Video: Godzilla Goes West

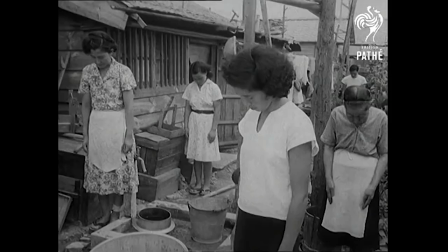[8:22]
The people felt a sense of guilt and shame when talking about them.
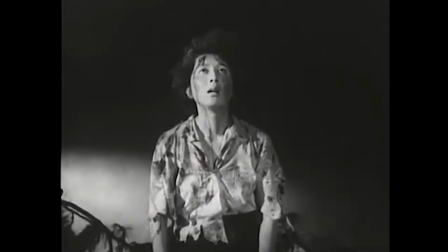[8:25]
However, many films inspired by these incidents were eventually made over time, and even though it may not seem like a typical war drama, Gojira was one of them.
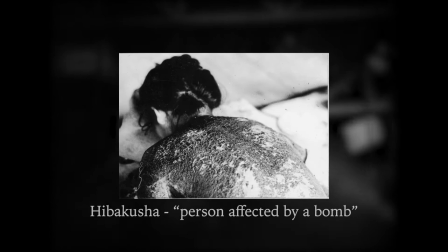[8:35]
In fact, Ishiro Honda even made the decision to have Godzilla's scales look like the scars of radiation burns,
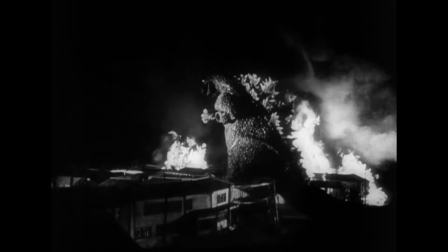[8:41]
which makes his skin eerily resemble the wounds of many survivors in the atomic blasts. When Godzilla rampages through Tokyo in the film, the parallels are obvious.
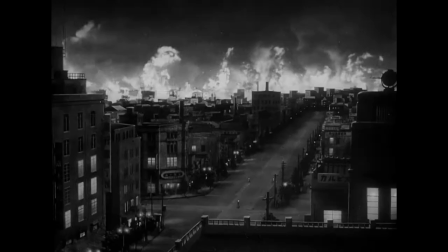[8:51]
His destructive presence brings to mind not only Hiroshima and Nagasaki, but also the Tokyo firebombings.
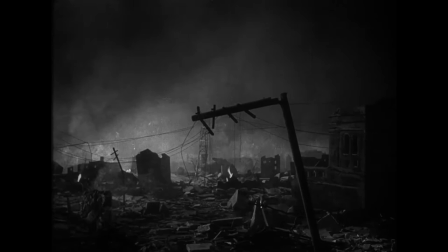The aftermath is also heroin.
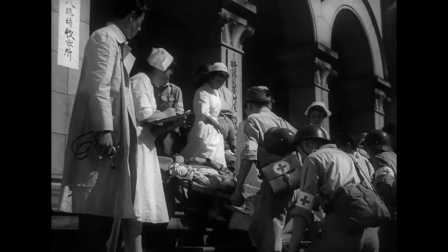[9:04]
The panning shot of Tokyo decimated, and the scenes of the victims in the hospital afterwards are accompanied by a somber piece of music,
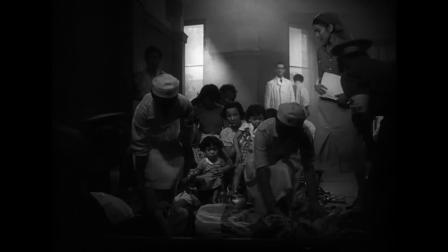[9:12]
to emphasize just how many people have been affected by this monster's attack, just like how many people were affected by the bombs.
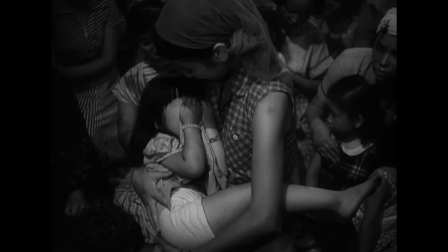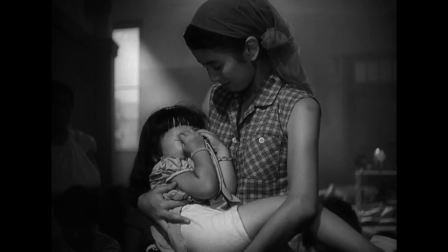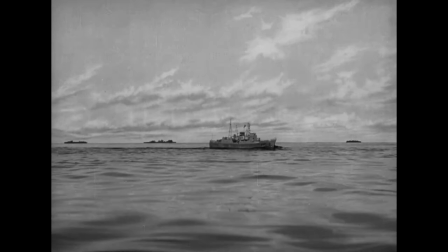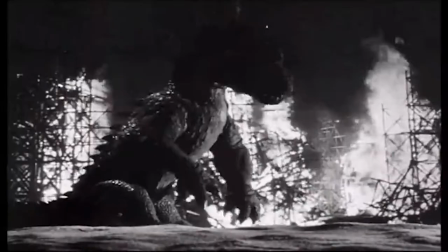[9:34]
The conclusion of the film is powerful as well. Most American monster movies end on a positive note.
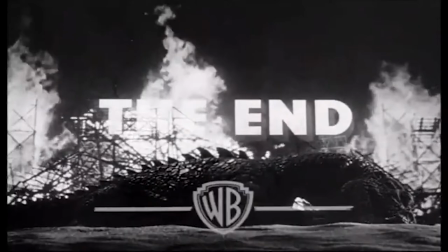[9:40]
Monsters defeated by the army, or sometimes even nuclear weapons, the protagonists wrap everything up, and the music swells as VN appears on screen.
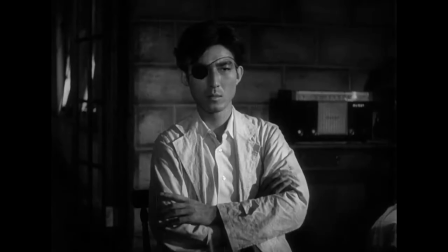[9:48]
In Gojira, almost none of that is present. One of the conflicts in the movie revolves around a scientist named Dr. Serizawa.
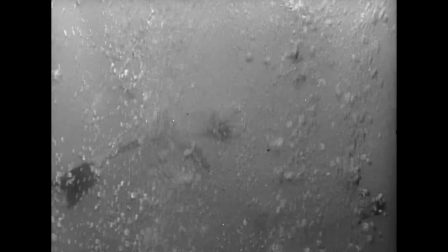[9:56]
He has created a device called the Oxygen Destroyer, which when placed in water, can remove the oxygen and kill any living thing in its vicinity.
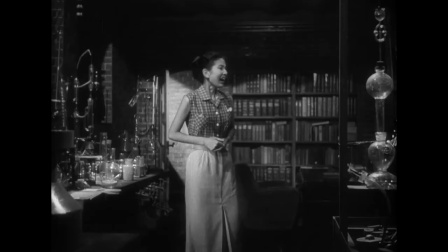[10:04]
The protagonists try to convince Serizawa to unleash his weapon on Godzilla, since the military is no match for him.
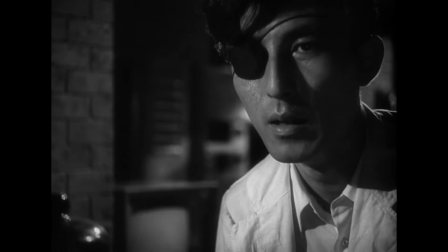[10:10]
But Serizawa is ashamed of his creation, and faces an extreme moral dilemma. Does he use it, and let the world become aware of the horrible new weapon he has created?
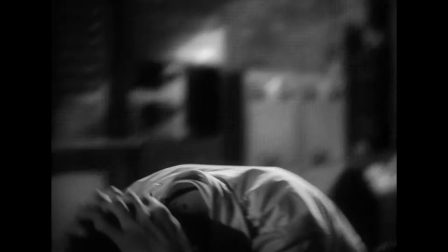[10:20]
Or does he not use it, and let Godzilla continue to cause more destruction?
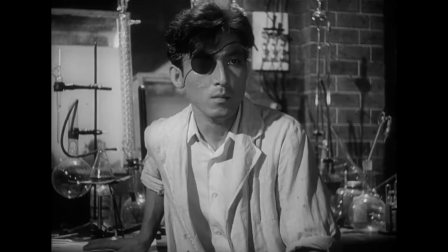[10:25]
It isn't until he hears the children's choir singing a prayer for peace on the radio that he makes this decision.
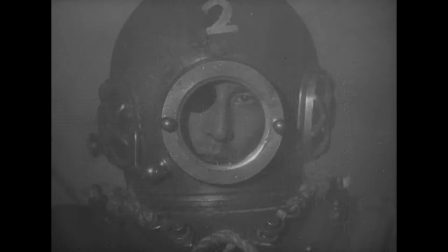[10:33]
In the final scene of the movie, Serizawa travels underwater to unleash the oxygen destroyer on Godzilla.
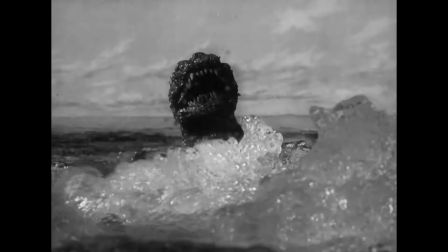[10:39]
It works, but Serizawa chooses to commit suicide, so that the secret of the weapon dies with him.
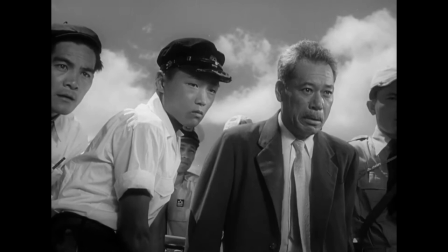[10:46]
At the same time, Godzilla's death is also treated with sadness. He is treated as a victim of the bomb as well.
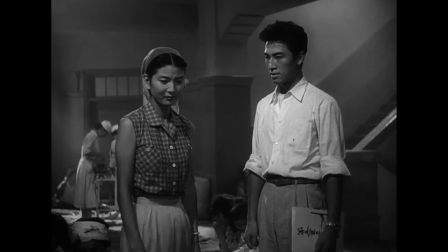[10:54]
This is part of what makes the original Gojira such a powerful film.
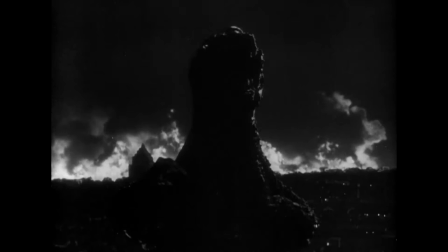[10:58]
According to Honda, he and Tanaka made the decision that it was crucial for the film crew to know what they were doing.
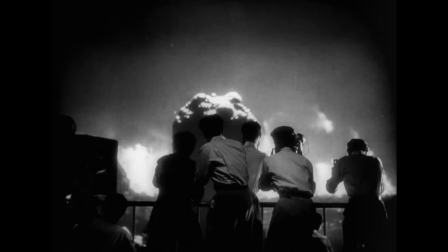[11:04]
They all wanted the audience to understand how terrifying something like Godzilla would be in real life.
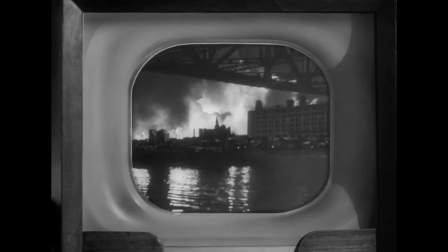[11:09]
The creators and crew all took the film seriously, and because of that, it resonated with Japanese audiences on an emotional level.
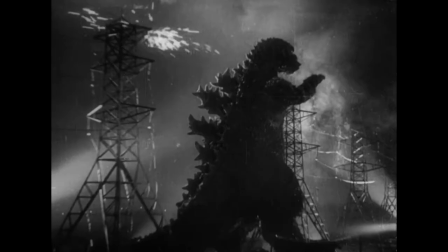[11:17]
It's not just a movie where a giant dinosaur shows up and starts attacking a city. It's an anti-war film.
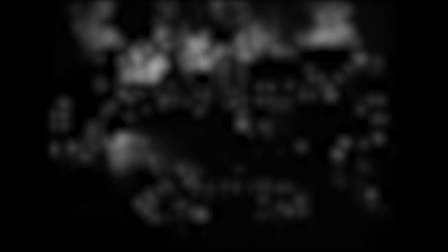[11:23]
Honda was quoted years later saying, Godzilla was born because of the atomic bombs. This is both literally and metaphorically true.
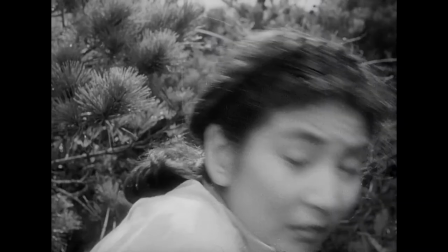[11:31]
In the film, he is mutated by the radiation from atomic testing, which causes him to go on a rampage.
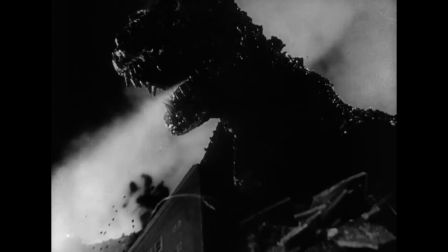[11:38]
But on a deeper level, his existence as a whole is a direct response to the bombings of Hiroshima and Nagasaki,
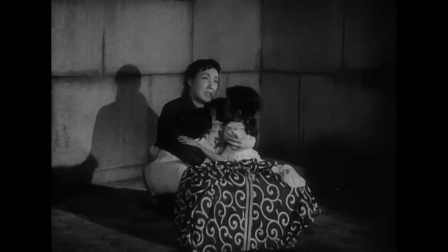[11:44]
and he is a grim reminder of how destructive these weapons can be, and the devastating effects they can have on humanity.
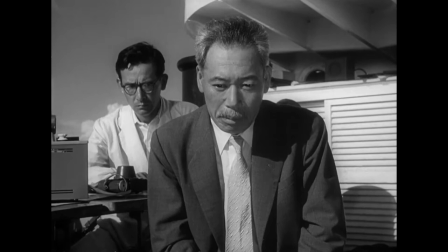[11:51]
The film ends with a speech from Dr. Yamane, not unlike other monster movies of the time, warning of the dangers of nuclear weapons.
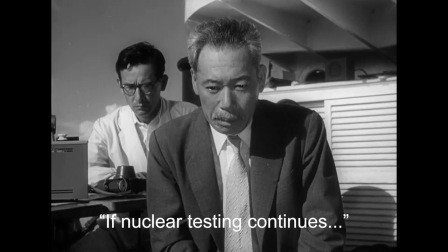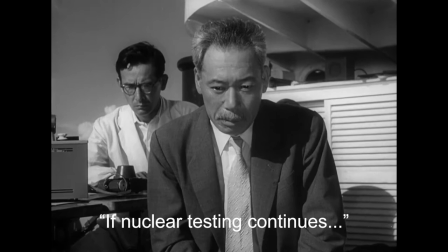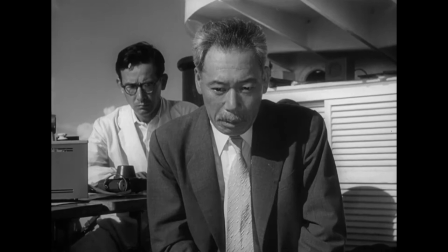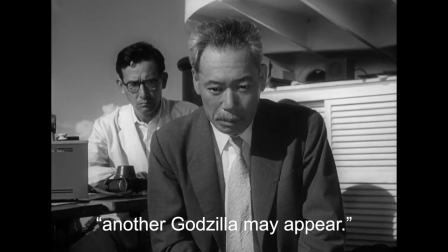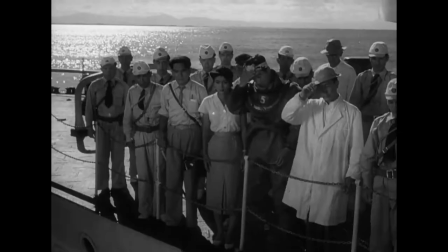[12:17]
But unlike the American films, it carries more weight.
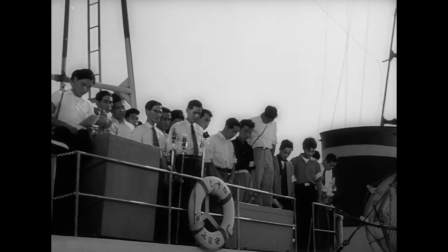[12:21]
The original Gojira was made in a nation that had experienced the powers of the nuclear age, and was directed by a man who saw these effects first-hand.